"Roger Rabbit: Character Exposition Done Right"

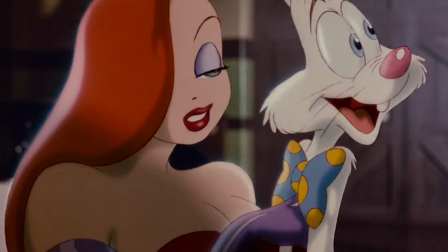248s
It's economical storytelling, and Roger Rabbit is a master class in how to do it.
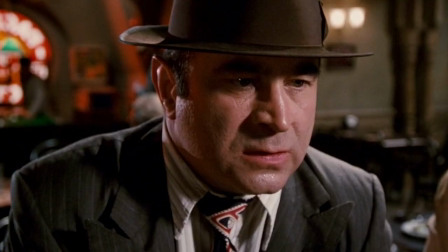254s
So let's look at how this film tackles one of its big problems. How do you introduce your main protagonist, Eddie Valiant?
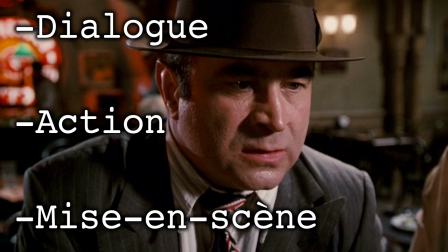261s
The answer? Three major techniques: dialogue, action, and mise-en-scene.
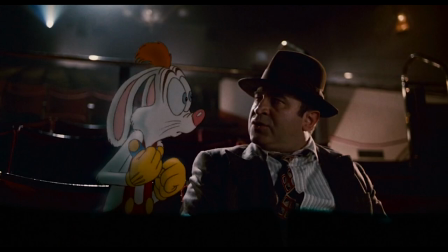268s
Now, dialogue is obvious. That can be a character talking about themselves, or maybe it's a supporting character getting in on the act.
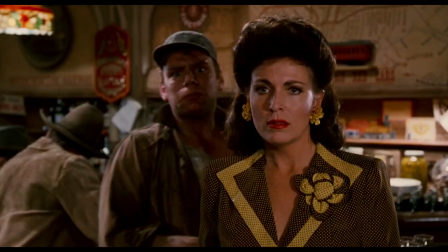276s
Eddie can say, "I hate tunes," but Dolores can add, "A tune killed his brother."
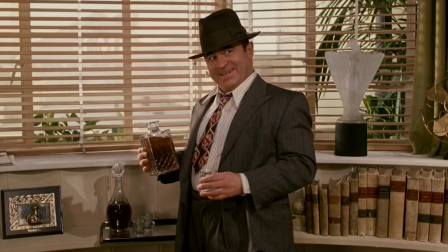282s
Easy enough. Now, action can be anything they're doing. How do they carry themselves?
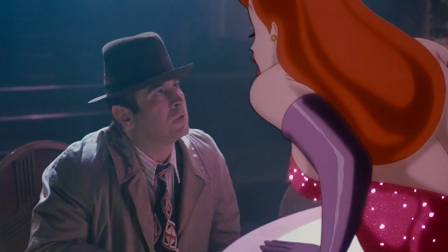288s
What's their job? Do they drink, sleep all day, check out the ladies, threaten others, fire a gun, hitchhike?
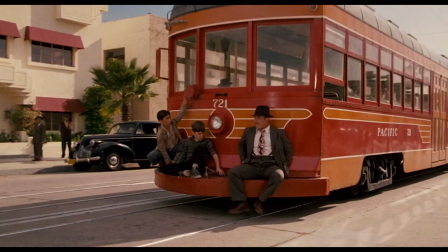294s
Eddie stowing away on the red line is an action, and it's also exposition.
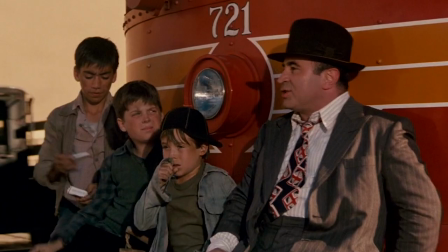300s
It shows he's broke and has no problem cheating the system. What about supporting characters?
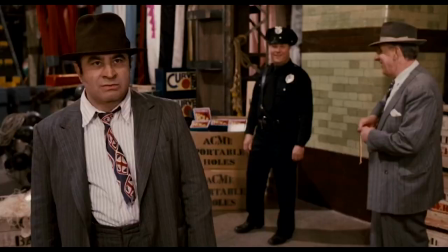306s
Notice how the other cops bully him with the Acme props. That one action tells us Eddie isn't respected.
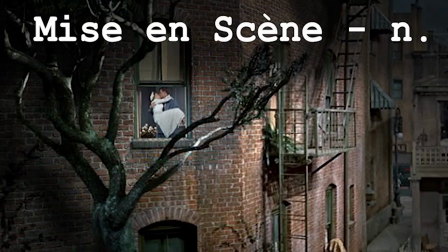312s
He's a joke. Instant exposition. Finally, there's mise-en-scene.
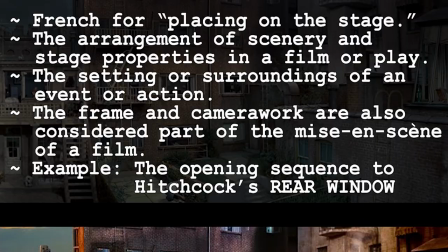318s
Now, mise-en-scene is a fancy French word that refers to anything that appears in front of the camera and how it's arranged.
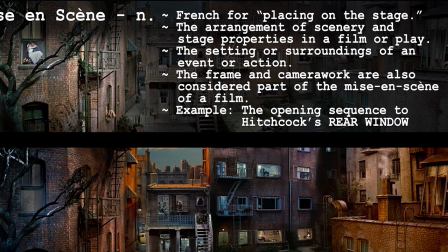325s
Set design, lighting, composition, costuming, props, and even the actors themselves.
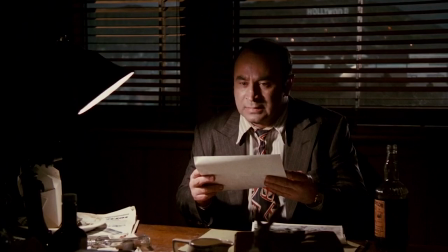331s
Technically, this means that there's mise-en-scene everywhere.
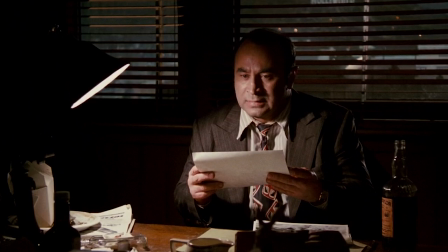335s
However, for our purposes, we're going to focus on one moment where the mise-en-scene takes center stage,
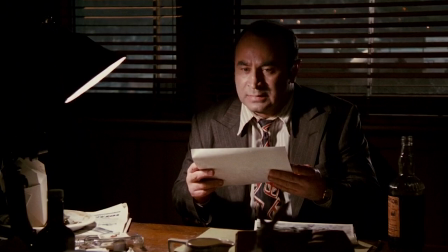341s
even to the point where the scene drops the actor himself. And this is going to be the linchpin of Eddie's character exposition.
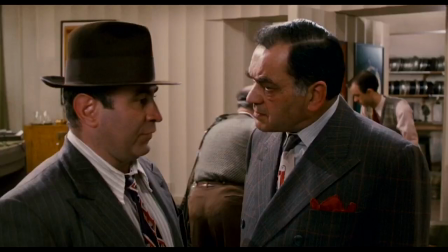355s
So how do all of these elements coalesce in the first act of Roger Rabbit?
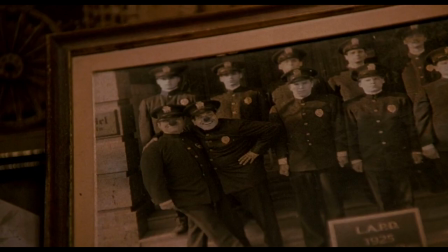360s
How can a few lines of dialogue, a little action, and a mise-en-scene pan and scan tell us who Eddie Valiant really is?
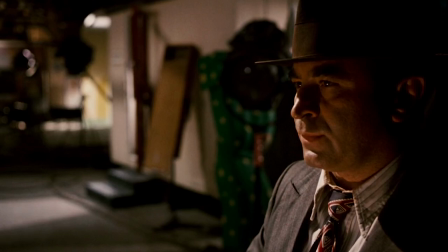368s
Well, let's start from the very beginning, because Roger Rabbit doesn't waste any time.
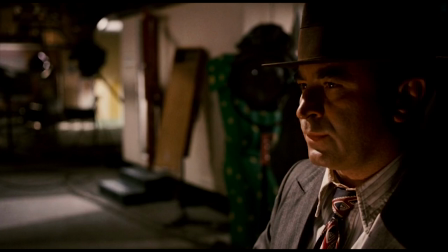374s
From the first second where Eddie walks into frame, you learn three key points about this guy.
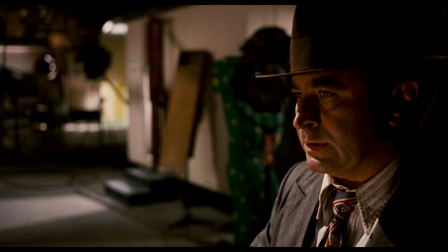379s
Check it out.
Tunes.
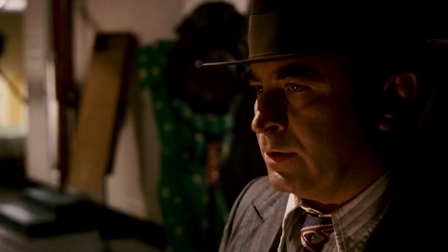388s
Did you see what happened there? We got the dialogue, tunes.
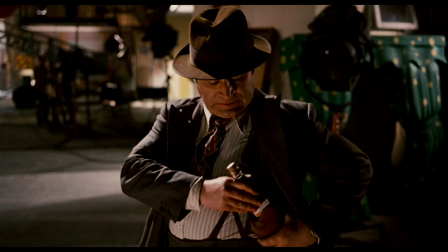393s
We got the action, drinking, and even a second action, putting the booze in the gun holster.
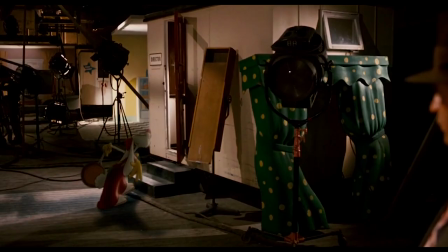398s
That was 15 seconds, and already we've learned, one, he doesn't respect tunes.
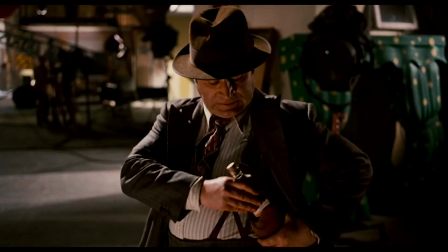405s
Two, he probably has a drinking problem.
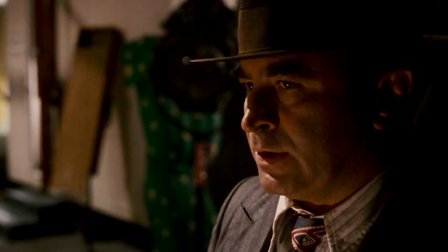408s
And three, he used to work with a gun, but that's long since passed, since now he's using his holster to store whiskey.
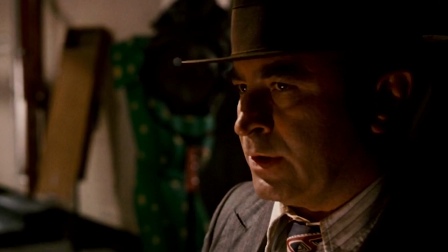415s
This is organic storytelling. Nothing feels forced. It's simply the character doing what he does.
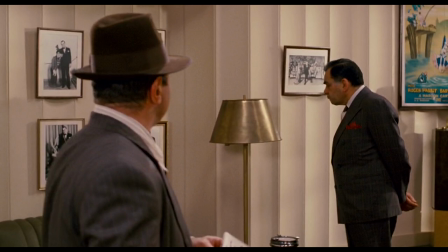423s
Let's see what we can learn in Maroon's office.
What's this got to do with me?
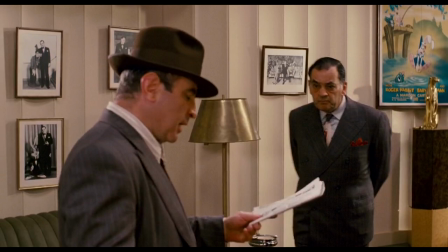427s You're the private detective. You figure it out.
Okay, so now we know he's a private detective.
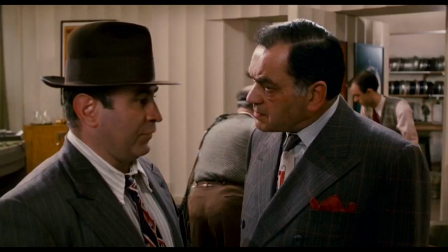432s
This answers any questions about the gun holster.
Forget it. I don't work Toontown.
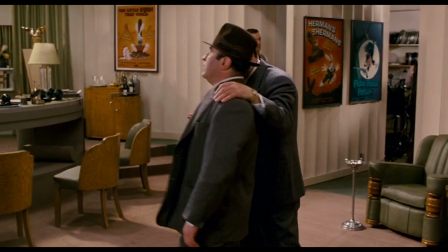437s All right.
He has a hang-up about working with tunes.
You don't want to go to Toontown. You don't have to go to Toontown.
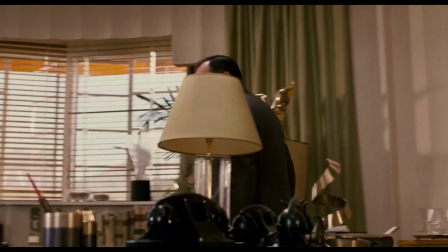443s The Rabbit's wife sings at a joint called the Ingham Paint Club. Toon Review.
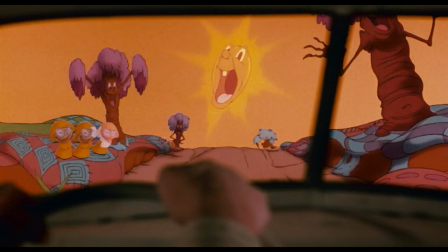448s Strictly humans only, okay?
Now we know there's a Toontown, and we know that toons are second-class citizens.
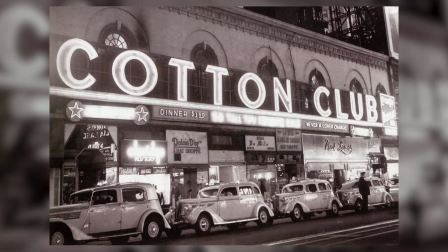455s
That's because they're performing in segregated nightclubs. Humans only. Similar to New York's Cotton Club in the 1930s.
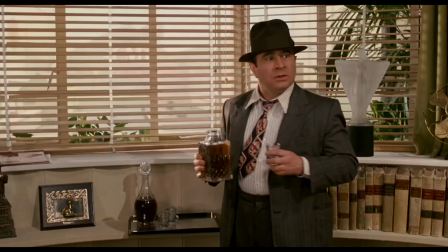462s The job's gonna cost you $100, plus expenses. $100? That's ridiculous.
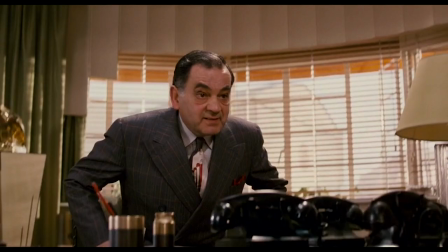467s So's the job.
Well, Eddie needs the money, because he's taking this guy to the cleaners.
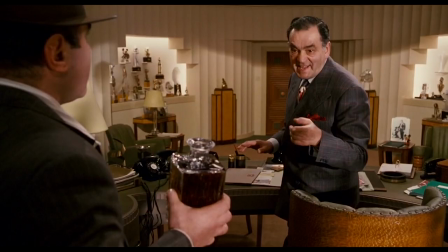473s
And while all this dialogue is going on, look at Eddie's actions.
Have a drink, Eddie.
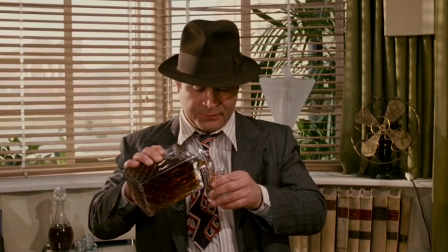479s I don't mind if I do.
Did you see the way he stared at that bottle? We've now confirmed that he'll just shamelessly drink in front of anybody.
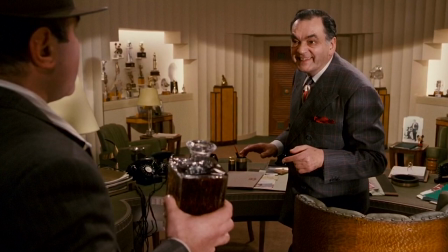487s
And did you catch the look on Maroon's face?
Aw, does baby want his baba?
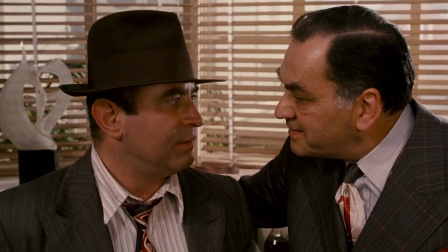493s
You see how much we've learned from just one conversation? Let's keep going.
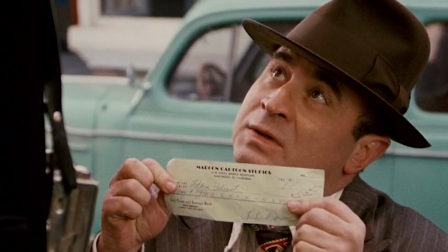500s What do I look like, a bank?
So the dialogue and action here tell us that Eddie doesn't carry cash.
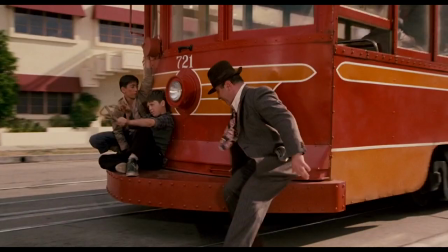506s
We can assume he's hard on his luck. So what does he do? He sneaks on board, makes some new friends, and...
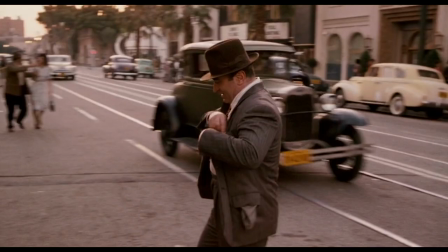513s Thanks for the cigarettes!
That's amazing.
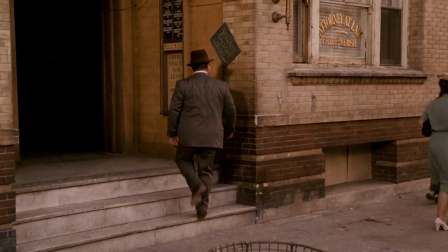518s
So, how about a little more action? See the sign? It's hanging loose, probably because the place is run down.
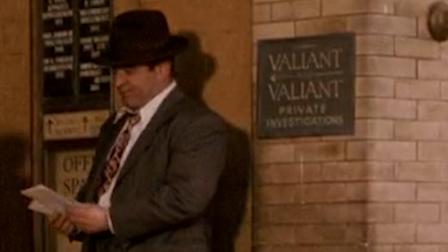524s
And what does it say? Valiant and Valiant. So now we know there's another Valiant.
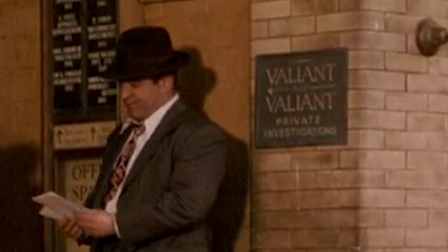530s
Where is he? We'll have to find out. In the meantime...
Okay, what you got for me?
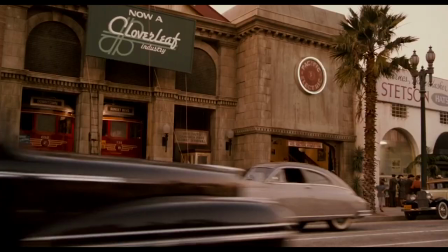535s The usual bills.
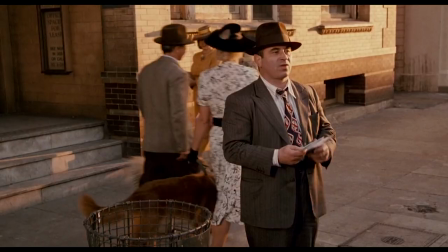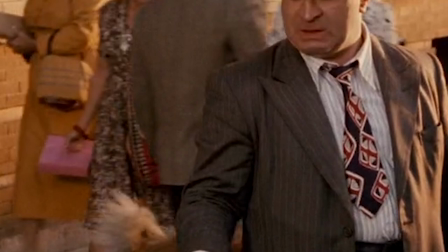542s
That action tells us a lot right there. He owes money, but he doesn't care.
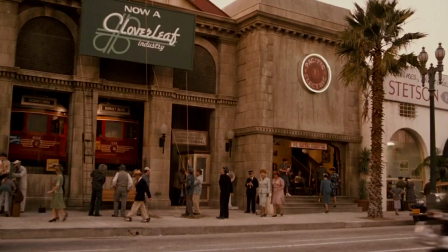547s
Odds are this is a common ritual for him. And what's the first thing he does?
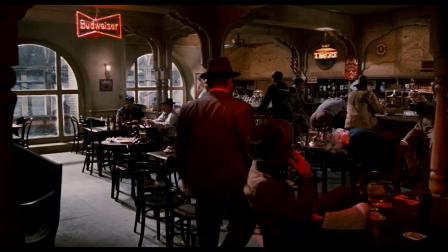552s
Stares at the bar across the street. Inside the bar, it's clear Eddie knows the regulars and has sympathy for the working man.
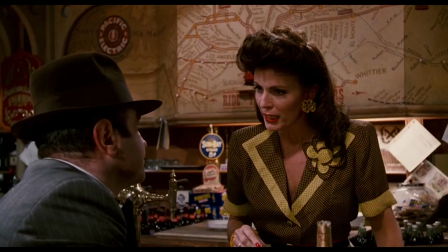560s
We then get another reveal from a supporting character.
If I don't have that money I gave you back in the till, I'm gonna lose my job.
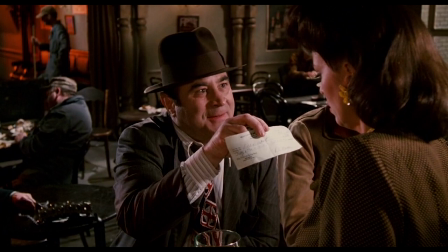567s Don't bust a button, Dolores. You've only got one left. $50?
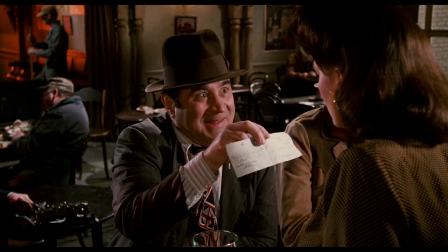572s
So now we've got confirmation that Eddie is broke, hounded by debt collectors, and owes money to this woman across the street.
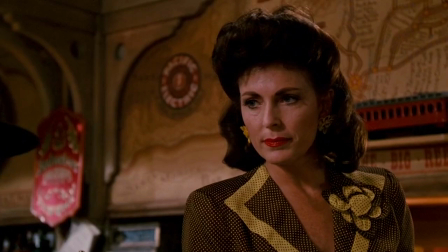580s
He asks for a camera to finish the job. She says she hasn't had the film developed since their trip to Catalina.
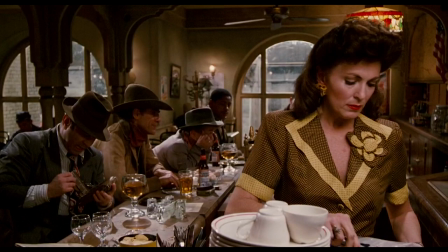586s Now watch her face and Eddie's reaction. It sure was a long time ago. Yeah, That was a long time ago.
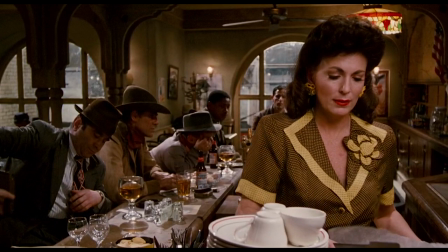593s Let's do that again sometime. Yeah, sure, Eddie.
From this, we can surmise there's a history.
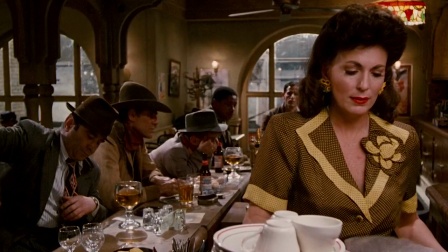599s
She's sad, he's flippant. Something happened. We don't know what, but Eddie seems like he's in denial about it.
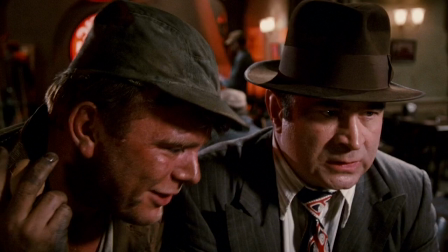607s
It's probably safe to say they were an item at one point. Finally, we get Angelo and the infamous egg-smashing scene.
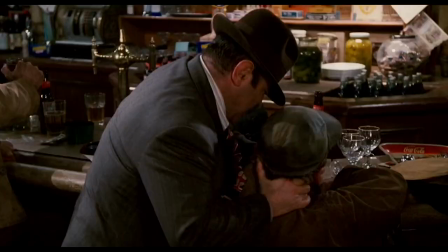617s Get this straight, Meatball. I don't work for Jones.
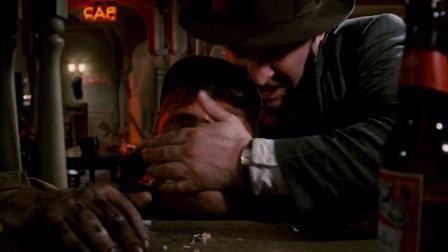624s
So this action-dialogue combo tells us two things. One, Eddie may look like a cream donut, but he can be dangerous.
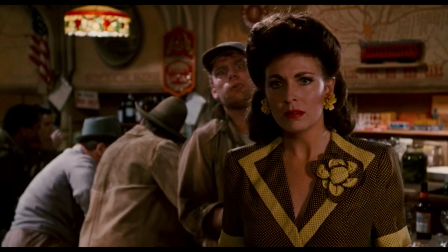633s
And two, his hatred of Toons is pathological. And that's when we get this payoff.
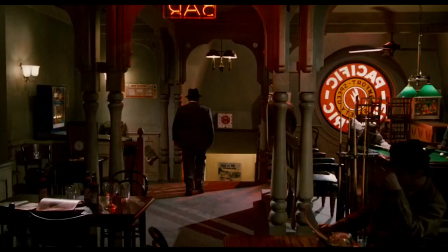640s Toon killed his brother. What? Huh?
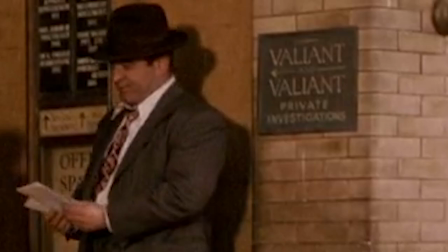645s Dropped the piano on his head.
So now we've got some answers. Remember the sign, Valiant and Valiant?
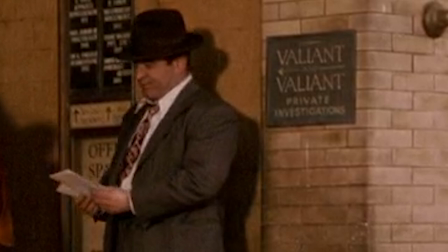651s
Well, now we know what happened to the other Valiant. But we're still left with questions.
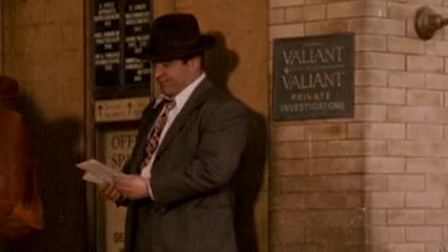656s
What sort of detective is this guy? Why would a Toon kill his brother? What exactly is his connection to Toons?
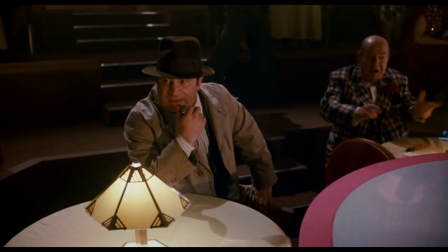664s
At the Ink and Paint Club, we get more clues. The first is a brilliant sight gag.
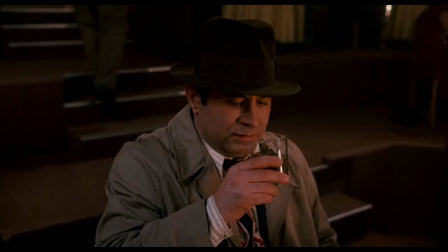670s
Eddie orders a scotch on the rocks.
And I mean ice!
And of course, he gets a rock.
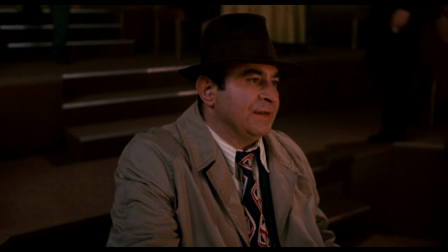676s
But this tells us something important. This has obviously happened before, which means he has a history of dealing with Toons.
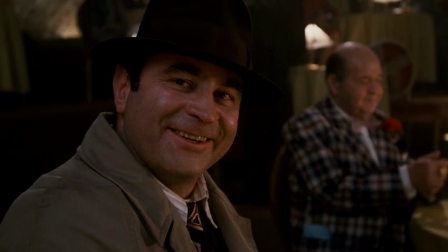686s
The second clue comes from Betty Boop. She tells Valiant, "Long time no see."
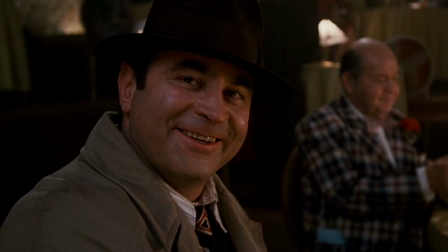692s
And for the first time, Eddie seems legitimately happy to see a Toon.
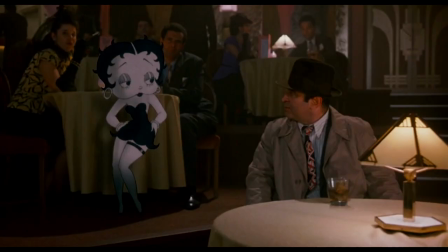697s
I love this smile he flashes when she says she's still got it.
But I still got it, Eddie. Boop, boop, be-doop, boop.
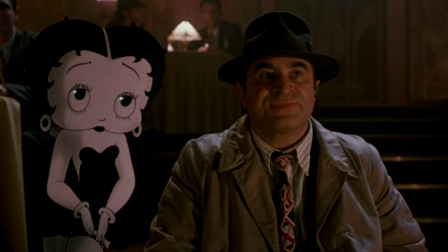706s Yeah, you still got it.
The acting, the dialogue, it's telling us that this is a nostalgic moment for Eddie.
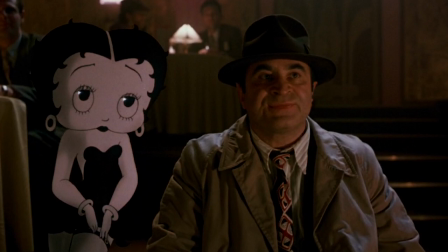714s
And it's very important on two levels.
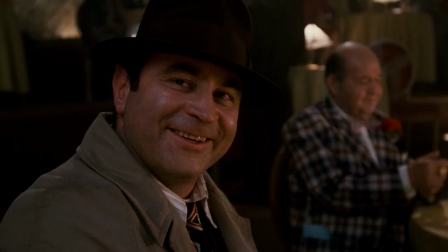717s
One, it tells us he definitely had a past with Toons, enough to know their quirks and seemingly connect with them on a personal level.
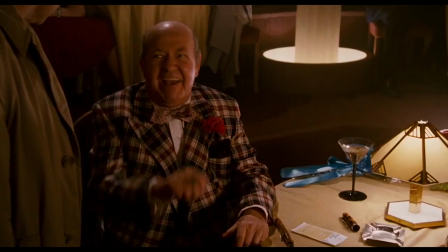724s
And two, it's the first truly empathetic moment Eddie has had up until this point.
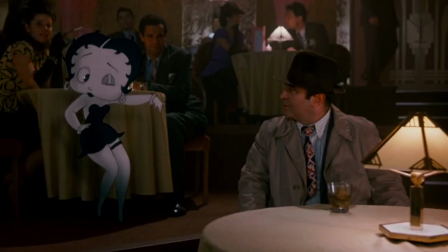730s
Otherwise, he's been a pretty dickish guy. But his interaction with Betty shows it wasn't always that way.
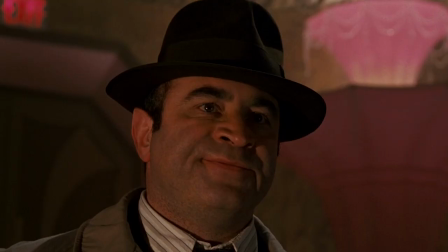737s
There's something inside of him that still has a soft spot for Toons. So let's recap what the movie's told us so far.
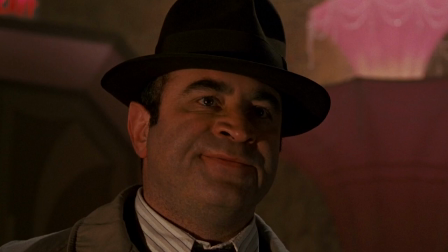744s
Eddie Valiant is a broke, drunken, private detective that hates Toons because they killed his brother.